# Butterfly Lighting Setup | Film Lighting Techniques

Hey guys it's Dave here from Creative Path Films and in today's video we're talking about butterfly lighting.
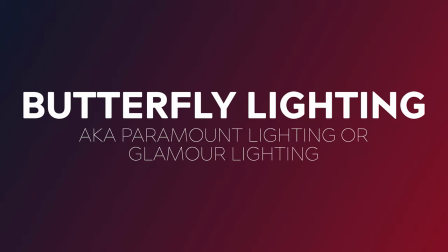[0:08]
Butterfly lighting, which is also known as paramount lighting or glamour lighting,
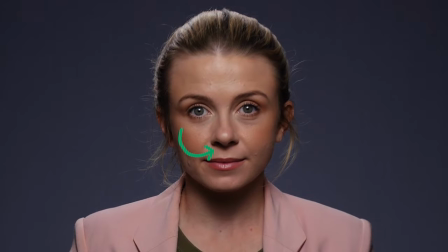[0:13]
gets its name from the small butterfly shaped shadow that is created under your subject's nose.
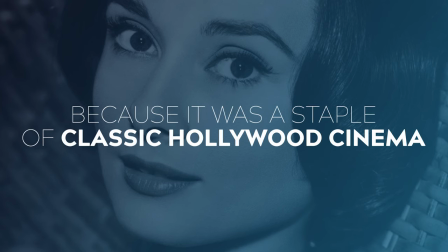[0:19]
It got its alternate name, paramount lighting, because it was the go-to lighting technique for lighting Hollywood superstars, the likes of Audrey Hepburn. It continues to be a popular technique to this very day and is often used for portrait photography and glamour lighting.
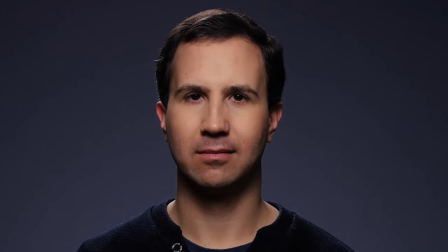[0:34]
This is because it suits a wide variety of faces and it makes the face appear slimmer and longer, highlighting the cheekbones in a very appealing way.
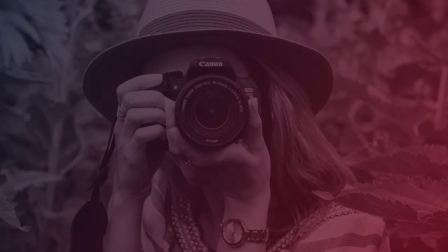[0:43]
But this technique is not just reserved for photography, it works wonderfully in film and video as well. Now before we get into the setup,
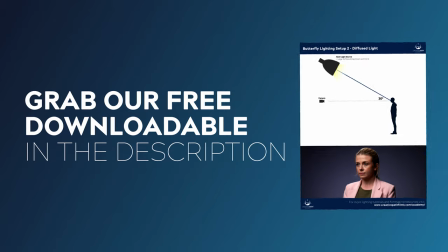[0:52]
I've also created a downloadable breakdown of this lighting technique to go alongside this video, So if you'd like to grab a copy of that, link's down in the description. Alright, let's get into the setup. First, position your subject within your scene, facing the direction that you want.
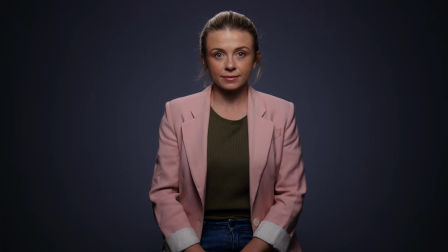[1:08]
One of the more common positions for butterfly lighting is looking directly down the barrel of the camera,
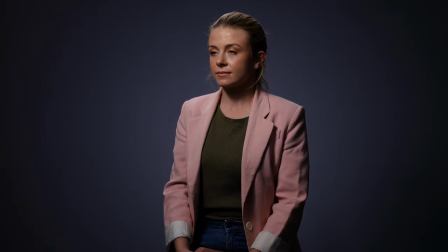[1:12]
but this also works wonderfully with your subject looking off camera as well. Next, grab your key light and position it directly in front of your subject, so that their nose is pointed directly at the light.
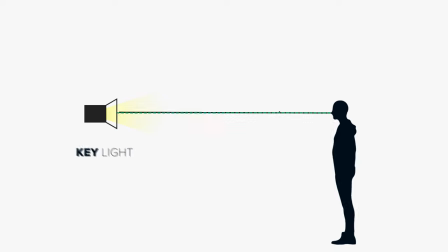[1:24]
Next, you're going to raise it up above head height so it's angling down at approximately 30 degrees. You want to move your light up and down until you see a nice little butterfly shadow appear just underneath the nose.
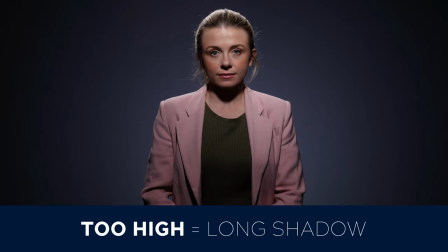[1:37]
If you position the light too high, then the resulting shadow will be too long, and if you position it too low,
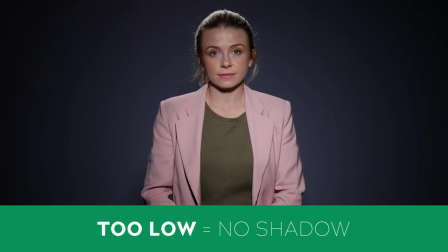[1:42]
then there won't be any shadow at all, and you'll completely flatten out the face.
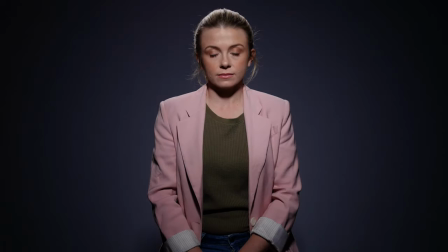[1:47]
When positioned correctly, you'll also observe some lovely shadowing and shaping under the cheekbones, as well as under the chin. If you'd like a less contrasty look then you can position a bounce board just underneath
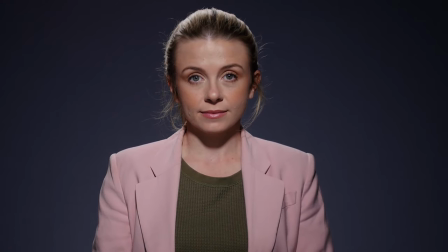[1:59]
your shot to bounce some of that key light back into the face and fill in those shadows a little bit.
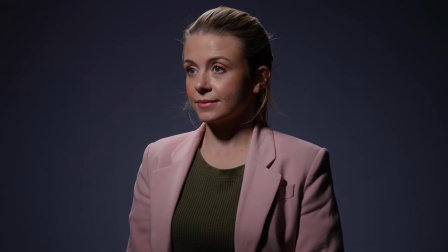[2:05]
Now let's have a look at the same setup but this time our subject is looking off-camera instead and now we're gonna add in our bounce board to fill in those shadows. This is the end result. Butterfly lighting is one of those techniques that looks fantastic with either a hard or a soft light source. So far we've been showing you just the hard light version. Now let's have a look at a couple of ways that we can apply soft lighting techniques to this look.
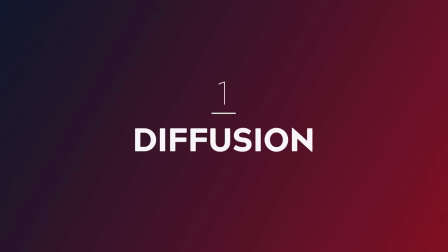[2:31]
The first way is to add a layer of diffusion between your light and your subject.
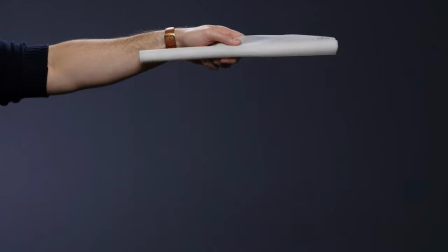[2:35]
You can do this using a silk net, a piece of diffusion paper or a softbox.
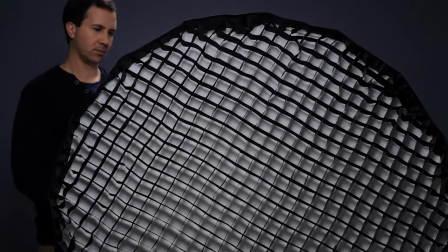[2:40]
I prefer to use a softbox with a grid attachment because that helps control the light spill.
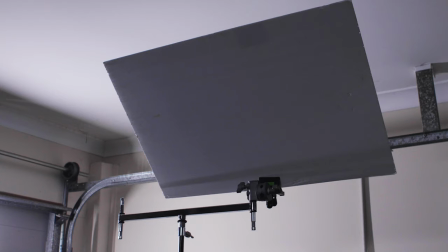[2:45]
The second way is to bounce your light off a bounce board. Today we're using an inexpensive piece of white core flute which we've mounted onto a light stand.
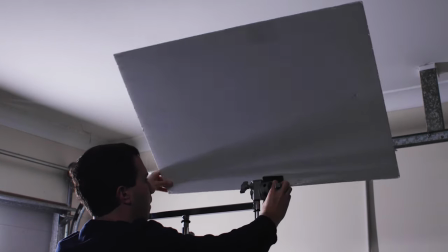[2:54]
Simply position your bounce board in the same position as your light, then bounce your light up into the board so it's reflected onto your subjects face.
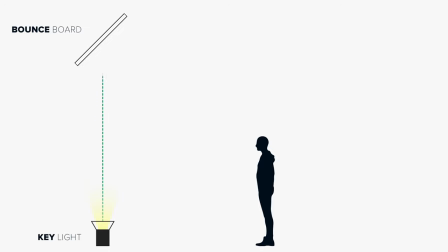[3:06]
Just remember when positioning your light and your board that the angle of incidence equals the angle of reflection. Now let's have a look at the version with our subject looking off camera but with a soft light source.
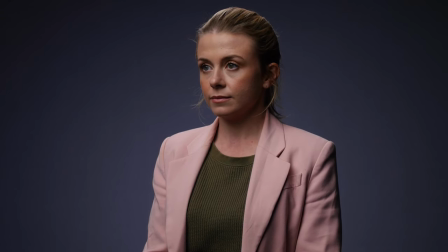[3:18]
As you can see with the softer version we're still getting that lovely definition under the cheekbones and under the chin but the shadows are a lot softer this time. Using the soft version of this technique can sometimes be more flattering on certain faces and it also has the added benefit of hiding blemishes that you might see on the skin. We've used this technique not just for stationary shots but it also works wonders in moving shots as well.
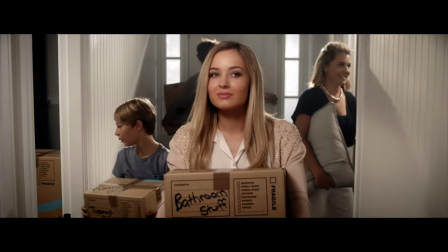[3:44]
In this shot you can see our actress was walking down a long hallway,
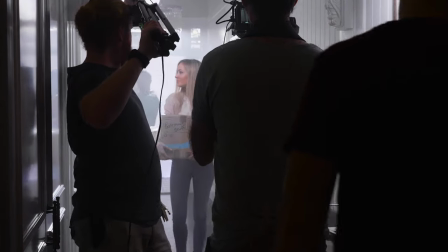[3:48]
so we used a china ball which was boomed over the top of our camera by our gaffer who was walking back in tandem with our camera operator. This allowed us to keep the lighting consistent on our actress Amy throughout the shot. Well there you have it guys, that is how you create a butterfly lighting setup.